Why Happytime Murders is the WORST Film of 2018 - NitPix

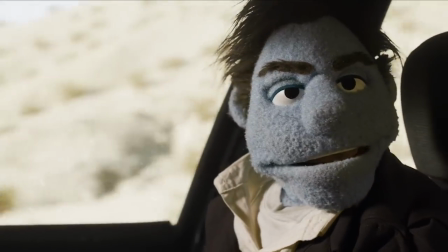[12:16]
The voice actors don't really have a whole lot to work with here. The character of Phil Phillips is a stereotypical cynical noir private investigator who's in a rut.
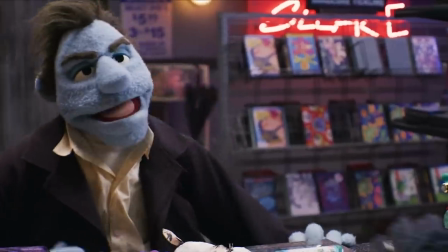[12:25]
Yet if you look at the way his character has been designed, none of that is communicated visually. Where's the long detective coat?
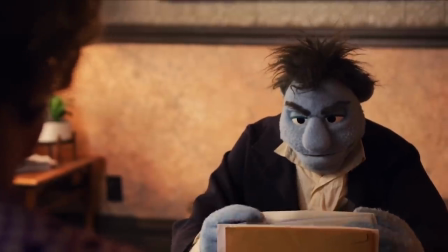[12:32]
Where's the lit cigarette? Why isn't he constantly consuming whisky and scribbling in a notebook?
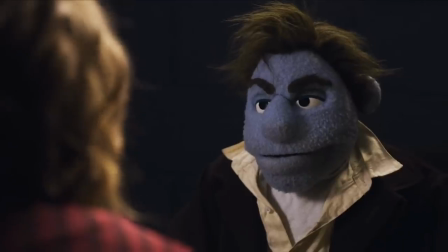[12:36]
If he's so tense and irritable, why is he so circular and relaxed looking?
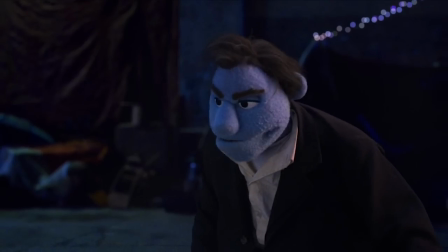[12:41]
He could look pent up and squared and none of these decisions would have affected the tone or the budget.
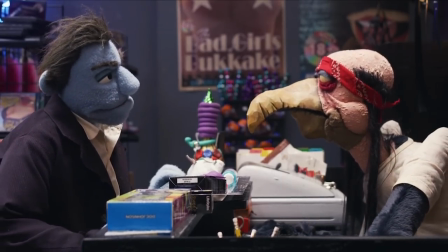[12:47]
It is just simply lazy. None of these puppets are memorable, which is insane when you think Think about how many people do Kermit the Frog or Miss Piggy impressions
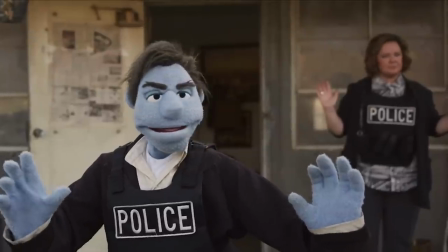[12:55]
and then realise that no one's going to go around doing a fucking Phil Philips voice are they?
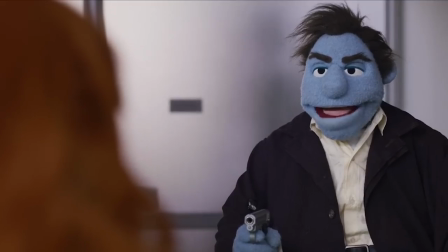[12:59]
Not even 14 year old boys who love Family Guy and toilet humour. Even those simple minded boys won't find the urge in their callous body to recite
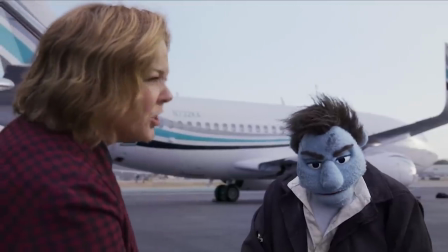[13:08]
one simple line from this abhorrent collection of vomit inducing moving images.
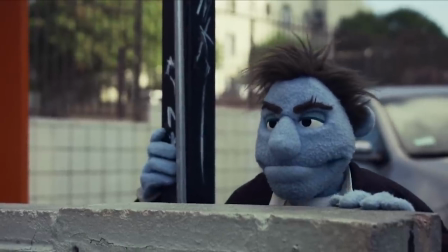[13:13]
But to compliment these uninspired Muppets we have uninspired directing alongside it.
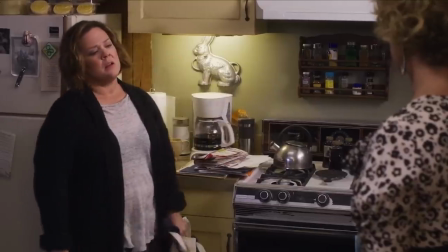[13:18]
Yippee. Everything is so flat and drained of colour. When you look at Muppets Christmas Carol, the film he directed 20 years ago, every scene is brimming with characters and conveying a mood and a tone.
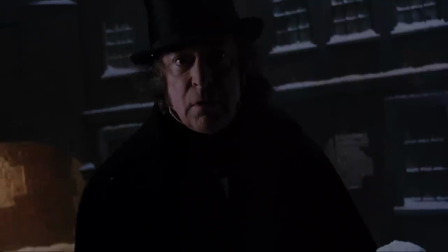[13:30]
You get to see these lush snowy landscapes and filled streets. When the film needs to be dark and broody it's communicated in every essence possible in the film.
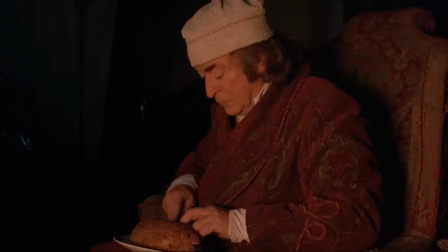[13:39]
Michael Caine's performance, the set design, the lighting, the camera work has a creeping uncertainty to it.
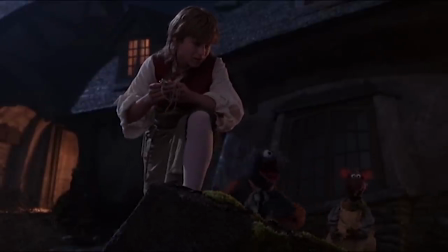[13:45]
Even when you get to Muppets Treasure Island there's careful consideration given to how it all looks, and there's been careful consideration to how the Muppets work within these landscapes.
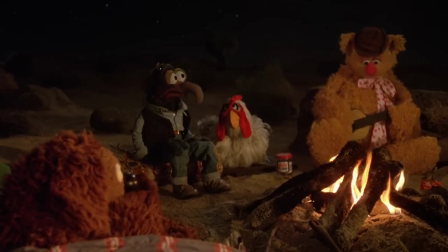[13:53]
You're never supposed to take the Muppets seriously, there's a sense of irony that comes with them.
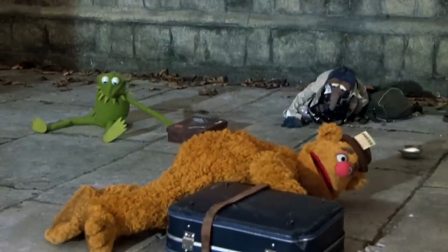[13:58]
Seeing the Muppets stand in this rich warm desert, seeing their fluffy felt bodies contrast with the gravel, or seeing a felt frog singing in an actual swamp.
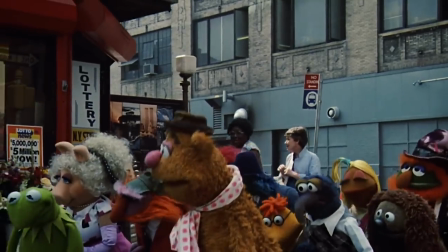[14:07]
This sense of contrast creates strong comedic imagery,
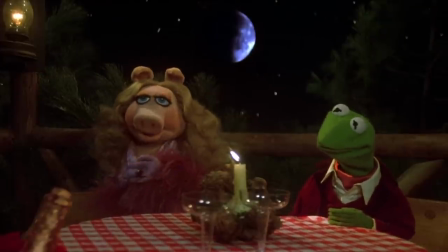[14:10]
the locations were unique to compliment the unique nature of what you were watching, and often played with genre conventions in large ways.
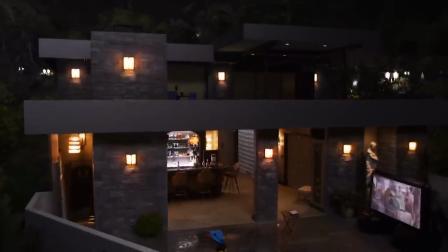[14:17]
With happy time murders nothing stands out or looks unique,
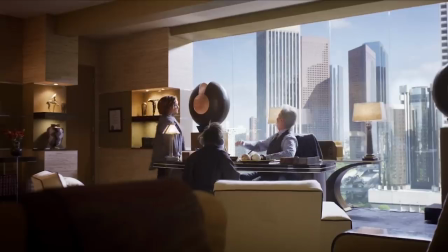[14:20]
the locations never contrast with the Muppets, it's just standard New York buildings, nothing is communicated visually.
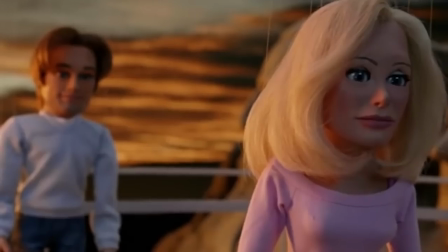[14:27]
Remember that scene I mentioned earlier when the two puppets fuck? In Team America at World Police it's the exact same gag, two puppets have sex,
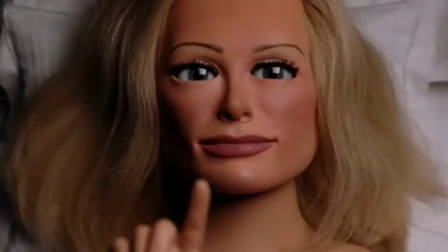[14:34]
except the music, editing and camera work is working alongside the joke to make it work.
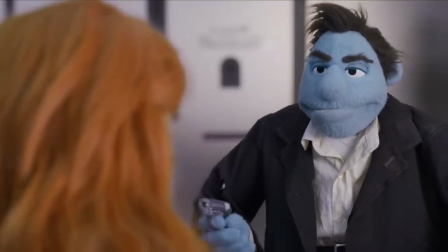[14:40]
None of the jokes in this film work because they're also half baked.
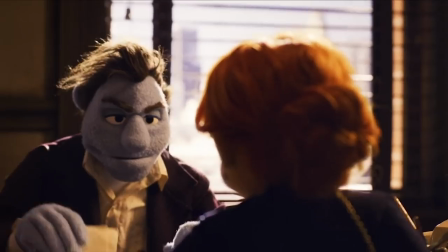[14:44]
And even if you are half baked when you watch this you'll just get paranoid that the puppets are trying to communicate with you.
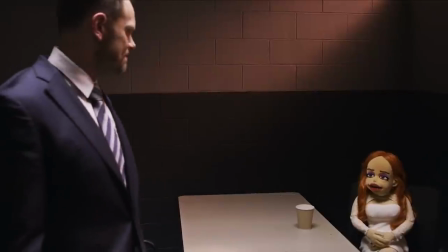[14:50]
But despite everything I just said, does this really deserve to be labelled as the worst film of the year?
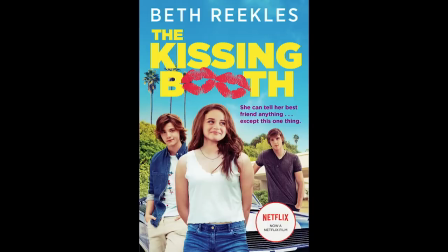[14:57]
You might think that title should be given to Dottie or Unsane or The Kissing Booth or Solo or The Early Man or The Clock Eye Remake.
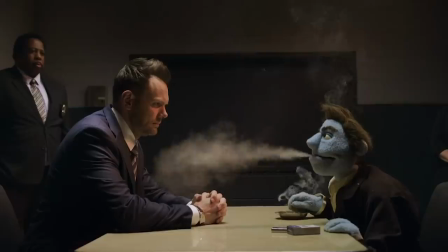[15:06]
The reason I've labelled Happy Time Murders as the worst is that this had the opportunity to be the best out of those.
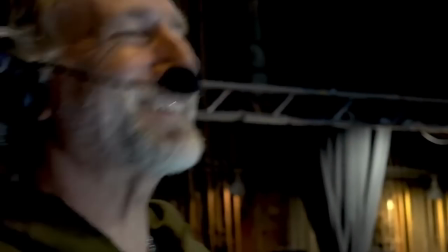[15:12]
It's directed by a man who's worked with puppets his whole life. Someone who was born into the industry.
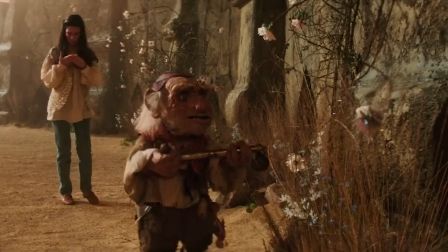[15:17]
When he was a boy he played Hoggle in Labyrinth.
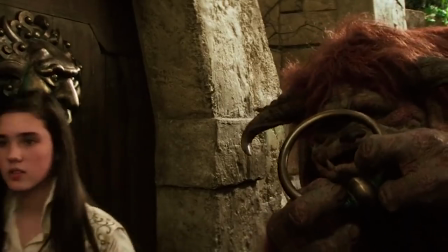[15:20]
His father Jim Henson was 49 when he was working on all the intricacies that made the style and tone of Labyrinth so iconic.
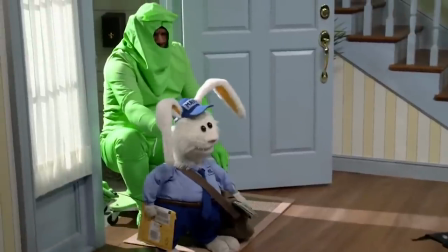[15:27]
Brian Henson is now 53. He had 10 years to think about how he was going to craft Happy Time Murders.
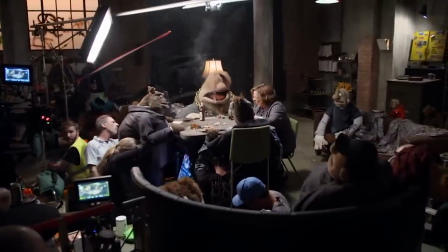[15:33]
How he could put the Henson company back on the radar for innovative filmmaking. But instead, he made a film that feels rushed, cheap and bland.
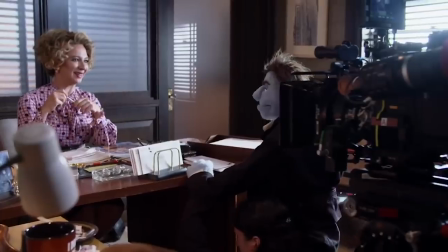[15:41]
But even when you focus on the script and the practical effects, it's just a repulsive mess.
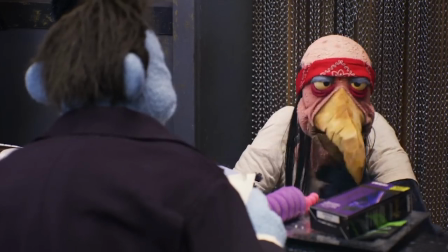[15:46]
These puppets are sexualised, they have foul mouths and they are completely charmless.
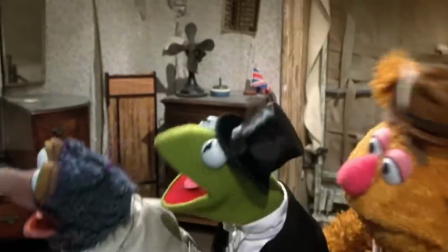[15:51]
Originally Jim Henson made the Muppets as a way to appeal to everyone. They were this balanced mix of joviality and smart self-awareness.
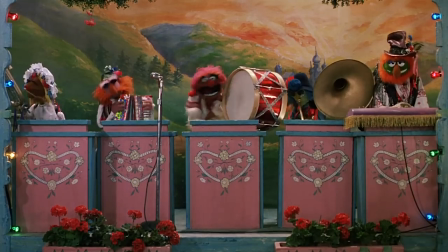[15:58]
It was accessible to almost anyone. It's hard not to smile when you see the playful madness that the Muppets exert and thrive in.
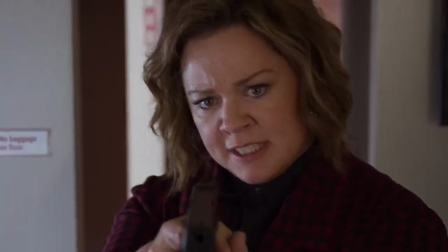[16:05]
But with Happy Time Murders, the ingredients that made Muppets special and unique have been sucked out.
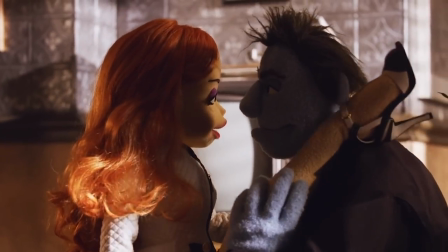[16:11]
Despite selling itself as the most self-aware Muppets movie ever made, all the self-awareness has gone.
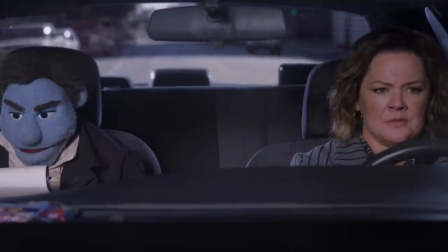[16:16]
There isn't any satire or parody of the detective format, or even an understanding of the genre it's attempting to emulate.
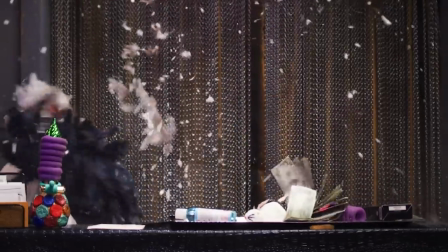[16:23]
It's simply a bare bones detective story written for idiots.